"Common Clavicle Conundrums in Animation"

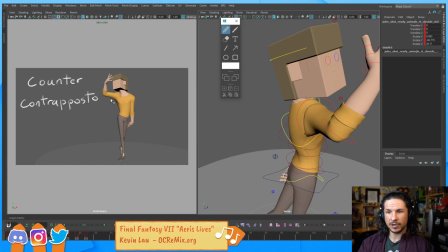(32:56)
Okay, if we look at our pose, we've lost our contrapposto. Oh no, doot, doot. Dang it, we've ruined our pose. No, the contrapposto is still there. It's in the chest. The actual ribs and the body are in contrapposto.
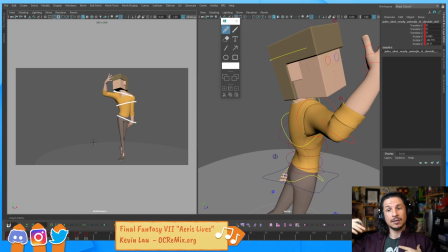(33:16)
The clavicles can counter the contrapposto. So now we get this extra flow. That is fine. And this is, again, why I don't like to call the clavicles the shoulders, because usually when we're thinking of contrapposto, it's shoulders and hips.
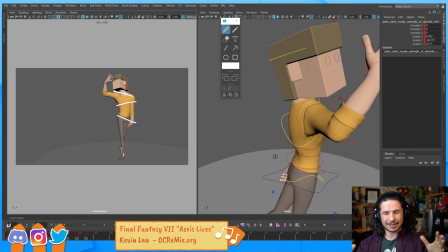(33:37)
And technically the shoulders are like they are contrasting still. We're still in contrapposto. But the clavicles don't have to follow. So just keep that in mind as you're posing, is that you don't have to follow this.
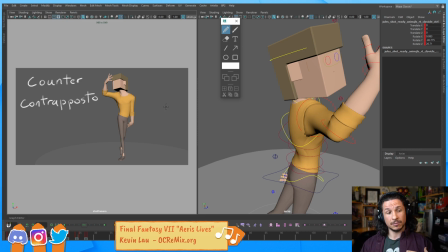(33:57)
The clavicles do not have to follow the contrapposto. In most cases they will, honestly, but they don't have to. So you have that bigger range of motion. You can see how this suddenly looks very awkward and janky, and especially that arm that's raising up there,
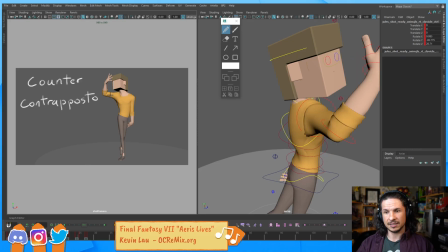(34:14)
it looks just uncomfortable compared to this that has more of a natural flow and feels more dynamic. And we still have our contrapposto. Okay, now, next issue I tend to see, and this is a big one. This is one I see a lot.
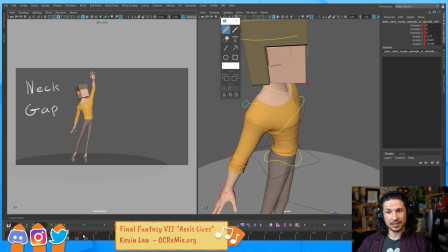(34:34)
The neck gap. When people raise their arms and leave a gap for the head and neck. Right here.
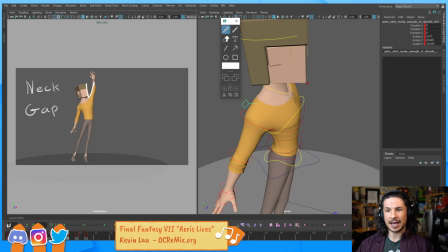(34:47)
When you raise your arm, especially if you're raising it in a big dynamic way, we talked about this before, the clavicle has a rotation. It's not a translation. That means that if the clavicle rotates up an extreme amount, it gets closer to the face.
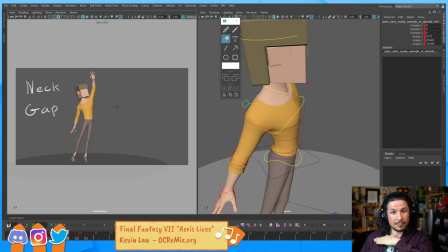(35:06)
That's it. It doesn't just go up and down in just a shrug and then that's it. So when you bring your arm up and you really want to get a character to reach, keep in mind that the gap here, let's see if we can get the neck visible here. If I go up a lot, there's no gap here. My clavicle right there is pressed almost right into my neck because it's rotated up. Rotated, not translated. So you get that, especially like if I reach up kind of lazily, yeah, there's a gap. But if you want your character to really feel like they're reaching and get that last jar of cookies on the top of the fridge, or in the action movies, like just reach, grab my hand, that feeling, there's no gap unless I do this and I turn my head away. And now there's a little bit of a gap, but even then I could raise my arm even more. Look at how much that clavicle changes from there, relaxed, to there where it's reaching. That's a big change. I love my cookies. So negative space, we don't always need negative space. Negative space is one of those things where we pay attention to it. We want to make sure that it's shaped correctly, but not everything has to have negative space. For example, when you reach, you lose that negative space. So in essence, you are still thinking of negative space. You're just making sure that there is none.
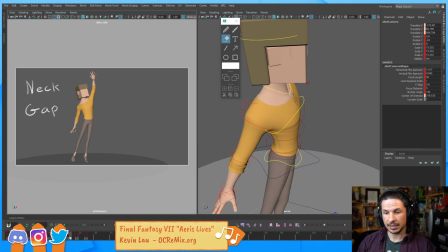(36:42)
So in here, that neck gap, if we really want this character to feel like they're reaching for something, or like, hey, over here, like super excited to see someone, close the neck gap.
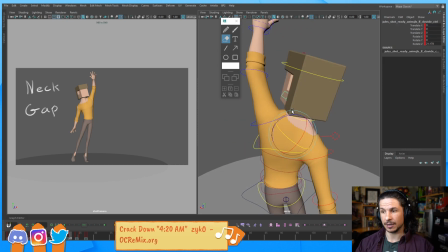(36:59)
So we're going to take this. The clavicle has been moved already, so it's already up, but push it like that.